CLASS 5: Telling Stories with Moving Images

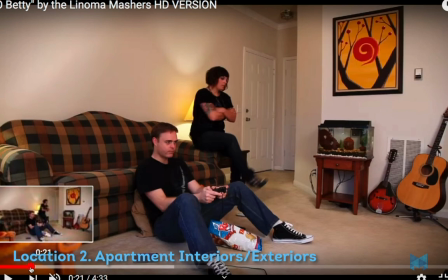And then Jill, who played Betty, was a girl I worked with who just enjoyed modeling and being on camera and stuff.
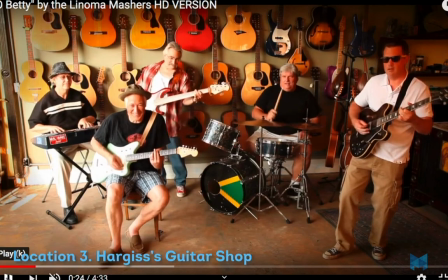And so I knew she would be comfortable with it. Here is another location that we shot at. I just thought it was a cool visual with all those guitars there. This is the band whose song we use.
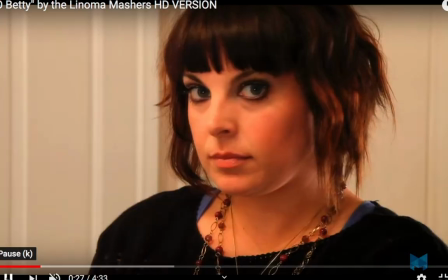They're called the Lenoma Mashards. all right so we're going back and forth between those two locations these
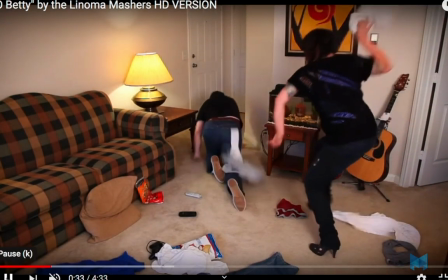were two totally separate shoots obviously she's dumping him
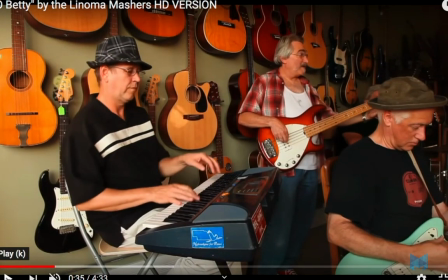so what we had to do for the band part of the video is we did the wide shot where they're all playing and then each one I did a close-up and it's a lip sync so it was a lot of repetitions
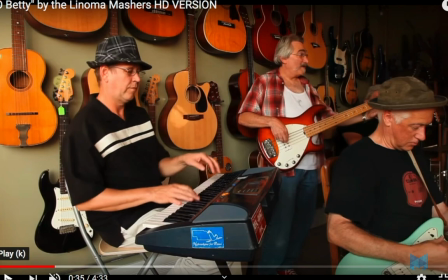of the song where my focus of camera on each different band member
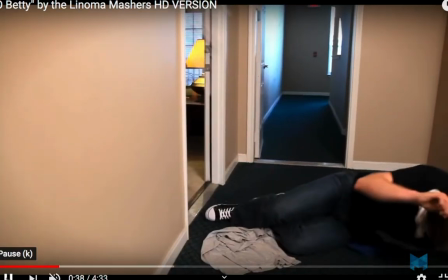as they went through the song then I had to sync it all up here's a more
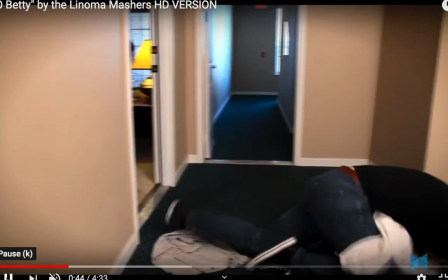drama more drama as she's kicking him out of the house and And this
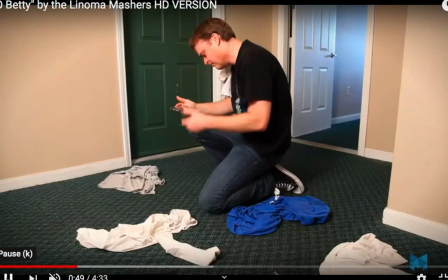pretty much ends our scene one, which was in the apartment.
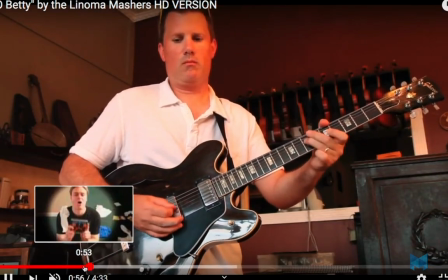Oh, Betty. All right. So here's Steve playing guitar. All right.
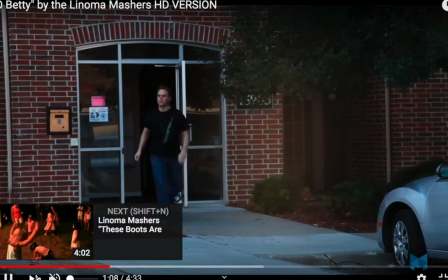So Betty takes off. We had to borrow this car because we needed a red car.
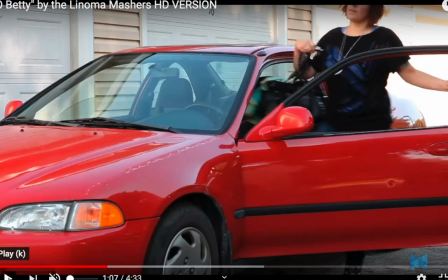Here it is. We needed a red car. It's actually a Honda. It was supposed to be a Corolla.
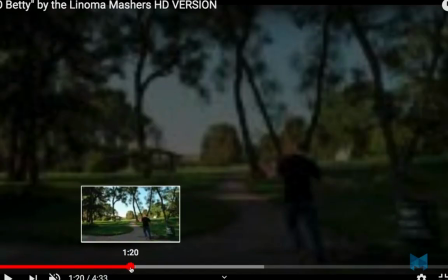He's like, where are you going? And then the next scenes take place in Benson,
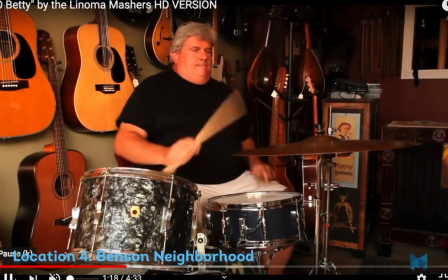where he's like running around, losing his mind, looking for. Then he ends up in a park in the morning.
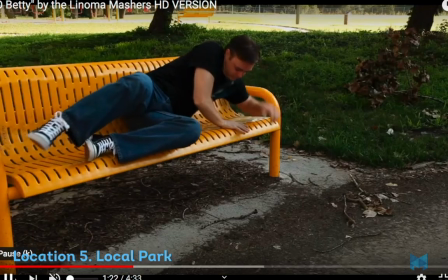He slept on a park bench.
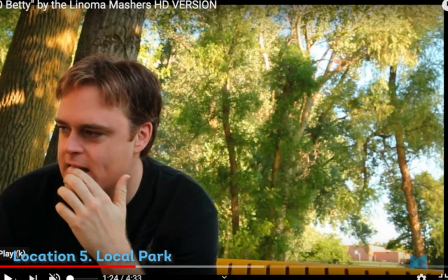So, so far we've had the interior apartment, the exterior of the apartment, Benson Street, a park.
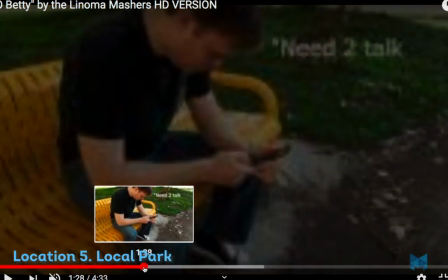And now he realizes he has to call his friends. All right.
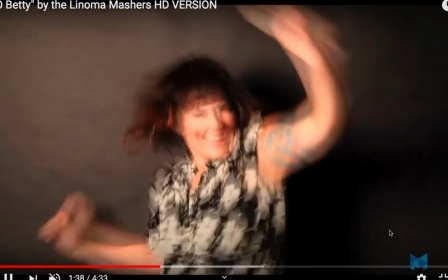Then here's some more people in Benton. This was the Metro's studio.
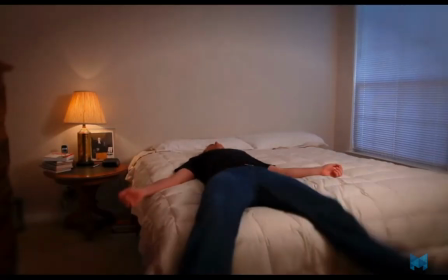Those are just dudes on the street.
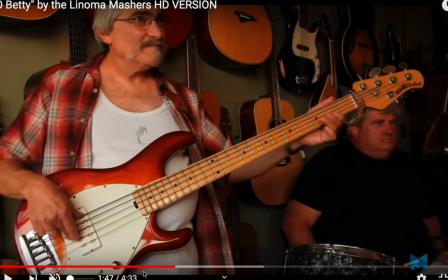So we're cutting quickly because the song tempo is pretty fast.
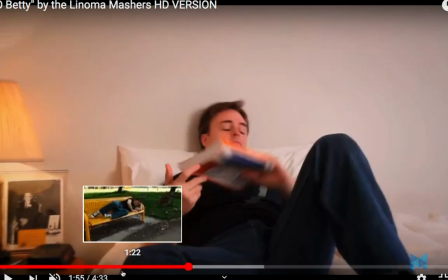We did some interior shots of the boyfriend by himself.
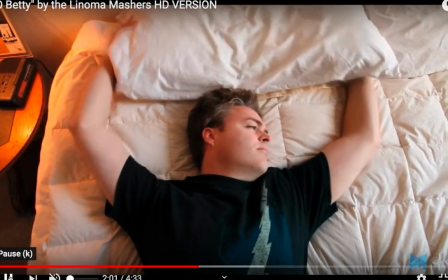Did a little compositing. he's he's feeling like very upset that they broke up and he's
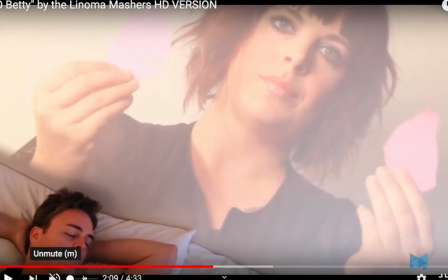dreaming about her and she's breaking his heart even there all right so let's see the the
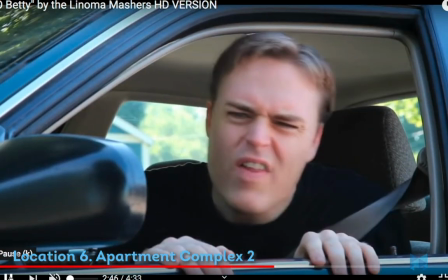story resolves when he finally he finally finds her
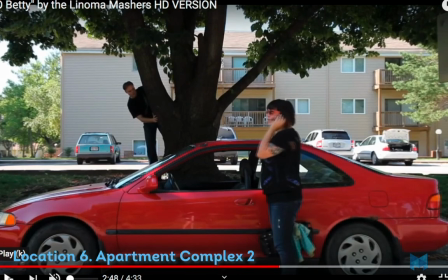leaving his friend's apartment and he's like what right
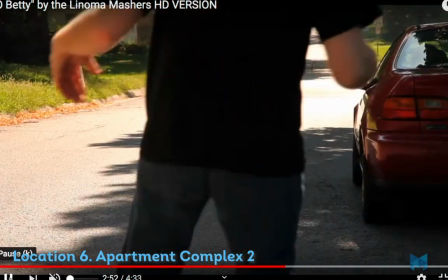and she and she doesn't see him because she's a narcissist and his
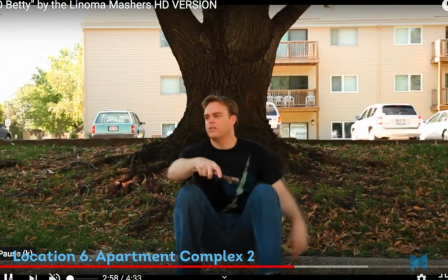friend comes out and here's the kind of the big surprise ending
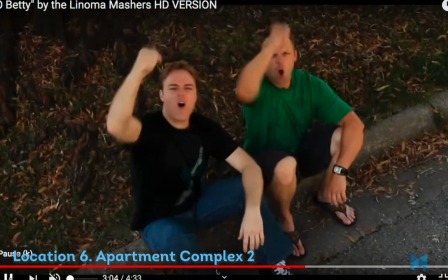the bitch dumped me oh buddy so that's
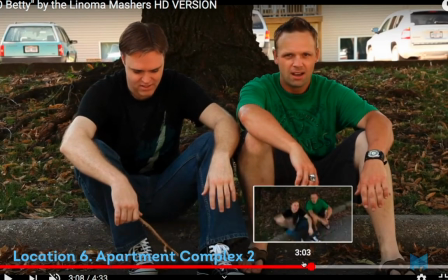it that so it's it might seem when you go back and watch it it
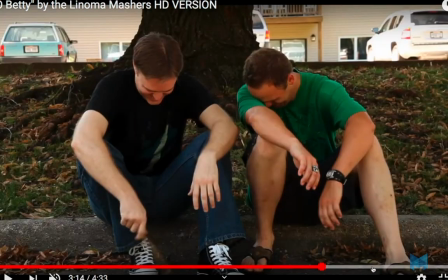just goes really fast but it's a lot of scenes it's a lot of planning
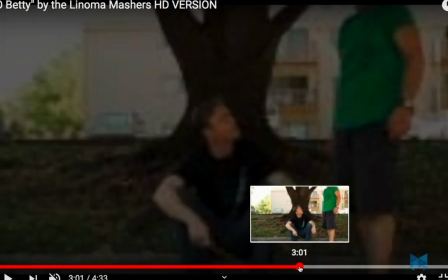for this shot we needed a a ladder oops
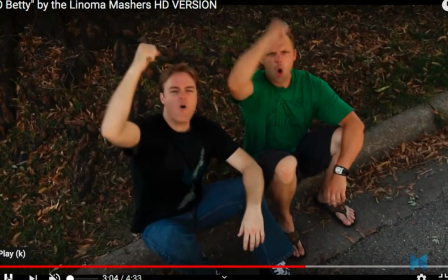it still makes me laugh
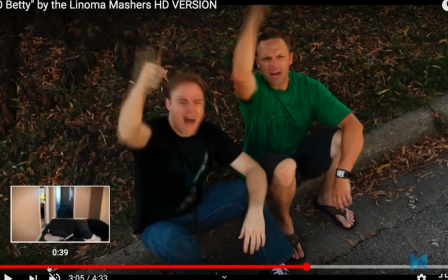I'm up on a ladder on the street so that's
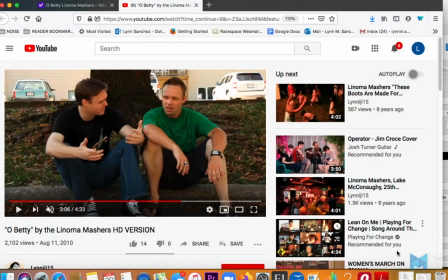the kind of thing that you're you're thinking about for a four minute video four minute and 33 seconds it probably took